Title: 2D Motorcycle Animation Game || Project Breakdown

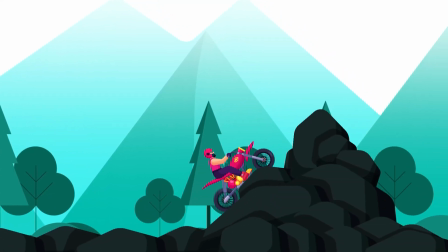(0:00)
Hey guys, welcome to Proud Animator.
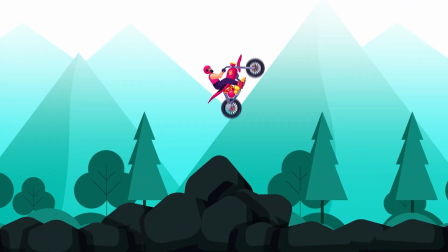(0:02)
In this video, I'm going to show you guys the beginning to end process of how I made this 2D stunt bike game animation project in After Effects.
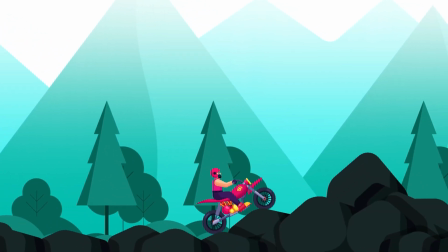(0:10)
Also, by the end of this video, I'm going to refer the tutorials and share the links for the techniques I used in this video.
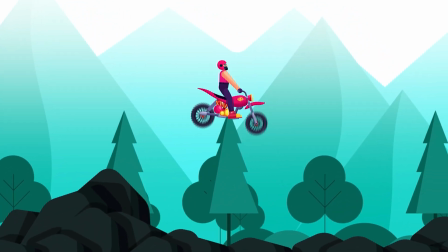(0:16)
So, make sure to watch till the end.
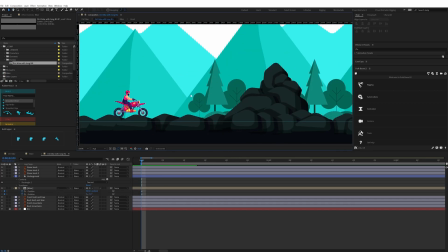(0:18)
At the very beginning of any project, I do some research on the topic and pick a pencil and a paper and do some basic rough sketches to put all the ideas on paper.
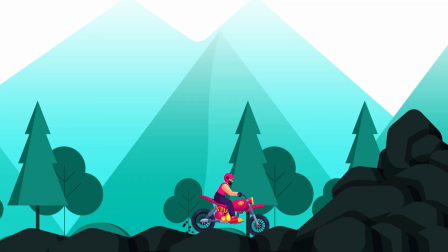(0:27)
For this one, I decided to use a dirt bike as I wanted to add some bike stunts in this animation.
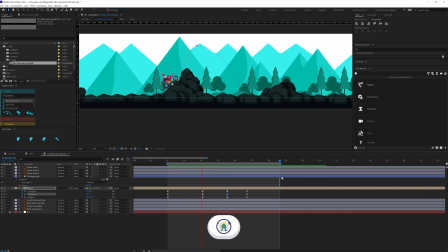(0:34)
So, I did some research on real life bike stunt sports to get some idea about the animation.
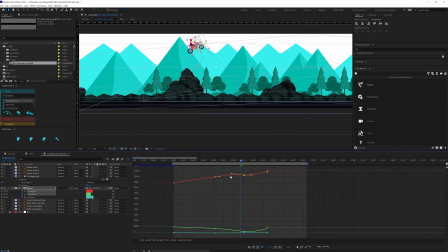(0:40)
And then did some terminal drawings for the key poses and this will be the key poses I will refer during the animation process.
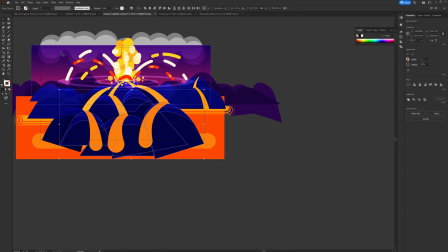(0:48)
After that, I planned out the track based on the key poses. After everything is finalized, I started with the final design process.
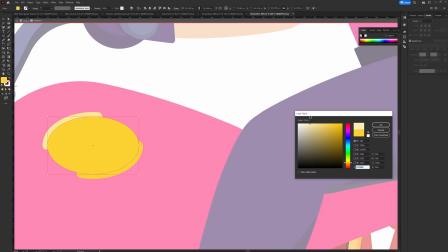(0:56)
So, I jumped into Adobe Illustrator and started designing the bike. For this project, I reused the bike design from one of my previous projects.
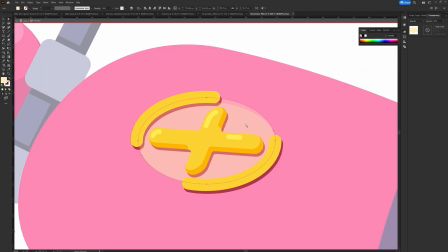(1:05)
Then I modified the bike design a bit by distorting the shapes and adding new shapes to make it look like a dirt bike.
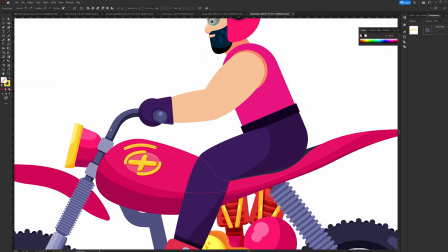(1:12)
And for the character, I added a helmet. After that, I moved on with the bike track design. For that, I used basic shapes to make something similar to Stonebridge. First, I designed a few stone shapes and then duplicated the shapes multiple times to make the bridge.
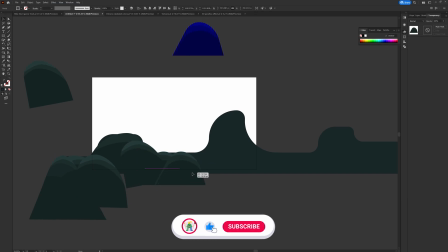(1:30)
Then I reused the mountains and the trees and the bushes illustration from one
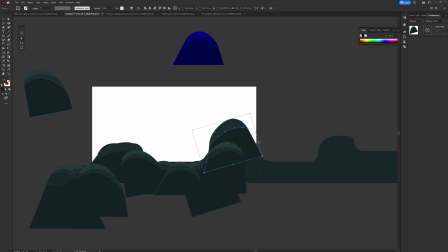(1:35)
of my previous projects which actually fitted perfectly with this animation.
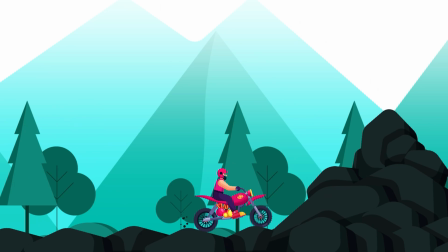(1:40)
And here are my final illustrations that I would need for this animation project.
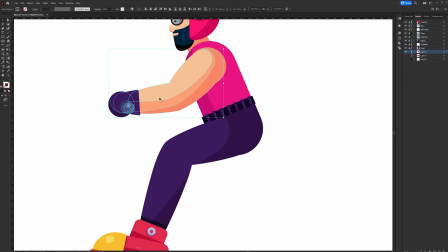(1:45)
Then I separated the layers as per my requirement to prepare the file for animation in After Effects.
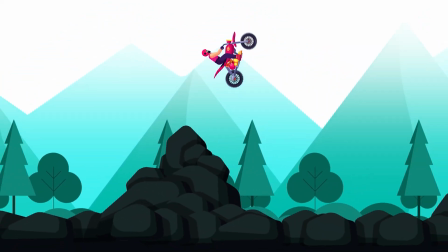(1:51)
So, the rider starts riding on a plane track after he reaches the first peak,
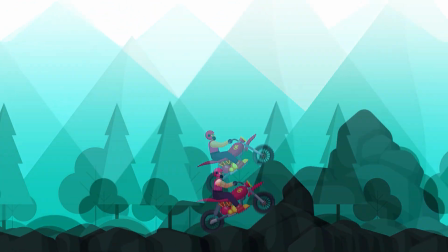(1:56)
rider does a backflip, then in the next jump, he does a front flip and then a normal jump.
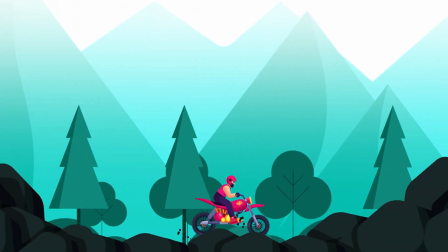(2:02)
Then the whole animation goes on a loop. So this is the overall idea of this project.
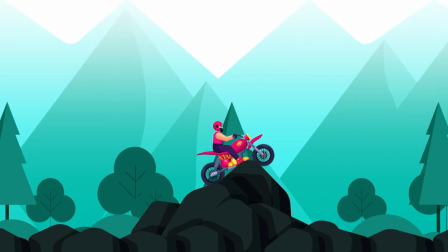(2:07)
Now let's check out the After Effects workflow for this animation project. In After Effects, I first started animating the bike on the track.
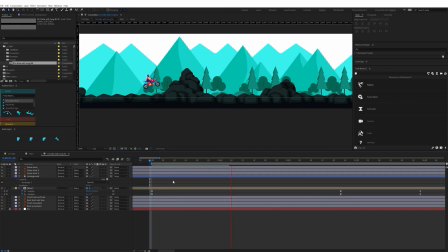(2:15)
At this stage,
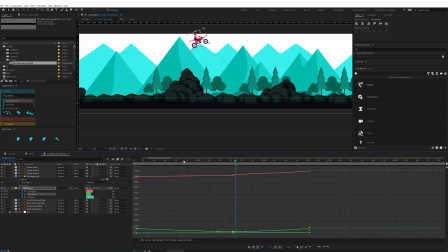(2:16)
I am ignoring the character movement and the internal will movement so that i can properly focus on the bike movement on the track with the key poses
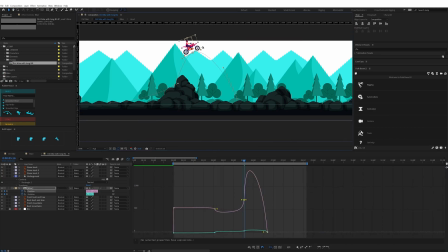(2:25)
from the initial thumbnail drawings now for this process i took a
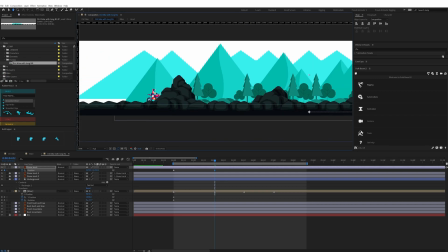(2:29)
white composition with a long white stone bridge illustration so here when
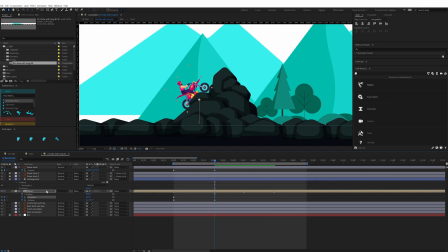(2:34)
we move the bridge on the x-axis it is going to give an illusion
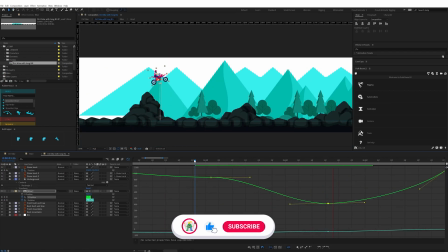(2:39)
of the camera movement now i duplicated the illustration of this
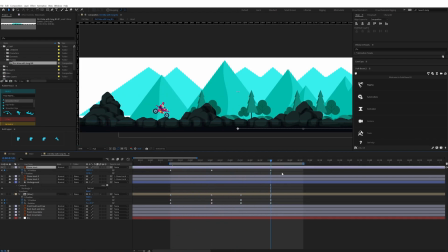(2:44)
bridge two times and placed it on two sides and painted it with the main bridge
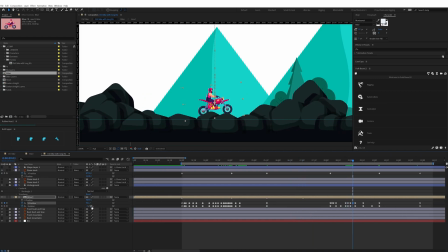(2:48)
illustration so now here I have the same pattern repeating after some time
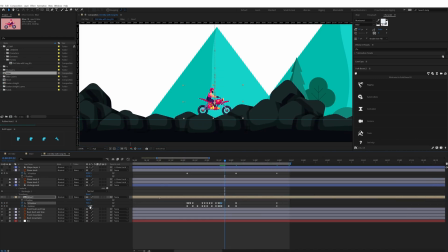(2:53)
so which I would need to make a perfect loop animation then I animated the bridge in x-axis with the linear key frames after that based on
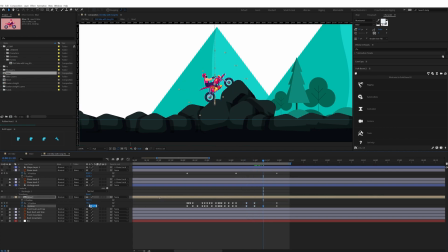(3:02)
the bridge movement I animated the stand bike for the bike I separated the
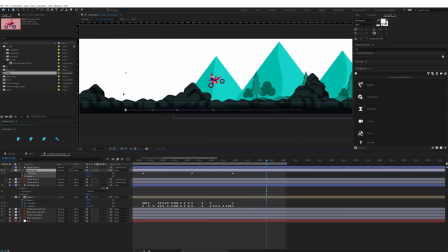(3:07)
dimension of the position property I only needed the bike to move in
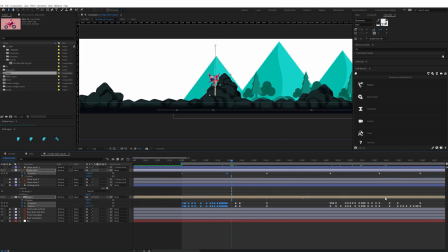(3:12)
y-axis since the x-axis is covered by the bridge movement itself during
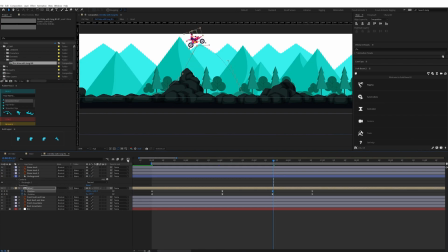(3:17)
the jump i made the motion graph such that the speed is almost
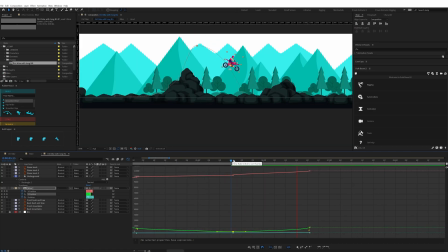(3:22)
zero at the peak so here i slightly tilted the bezier handle so that the movement
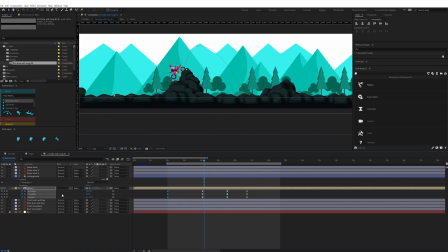(3:27)
is very little here and doesn't stop completely once i'm done with
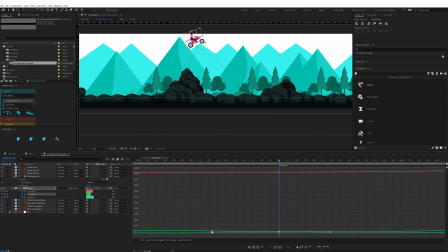(3:32)
the bike animation on the track i moved on with the character rigging process i rigged the arms of this character with the rubber hose to plug-in.
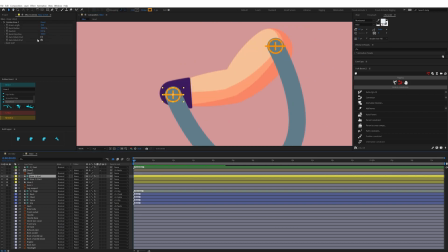(3:40)
So I added a hose for the arms. A hose created by rubber hose has a start controller and an end controller. From the end controller, you can change the few settings of the hose. So here I adjusted the length and the joint roundness.
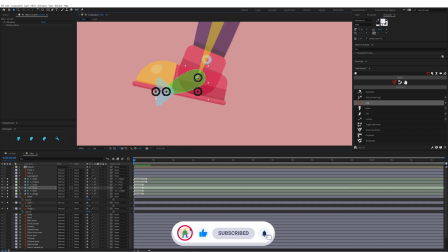(3:54)
I rigged the leg with the help of the Dwig bezel plug-in. I picked a leg structure layer to rig the legs and then animate it with the Dwig controller.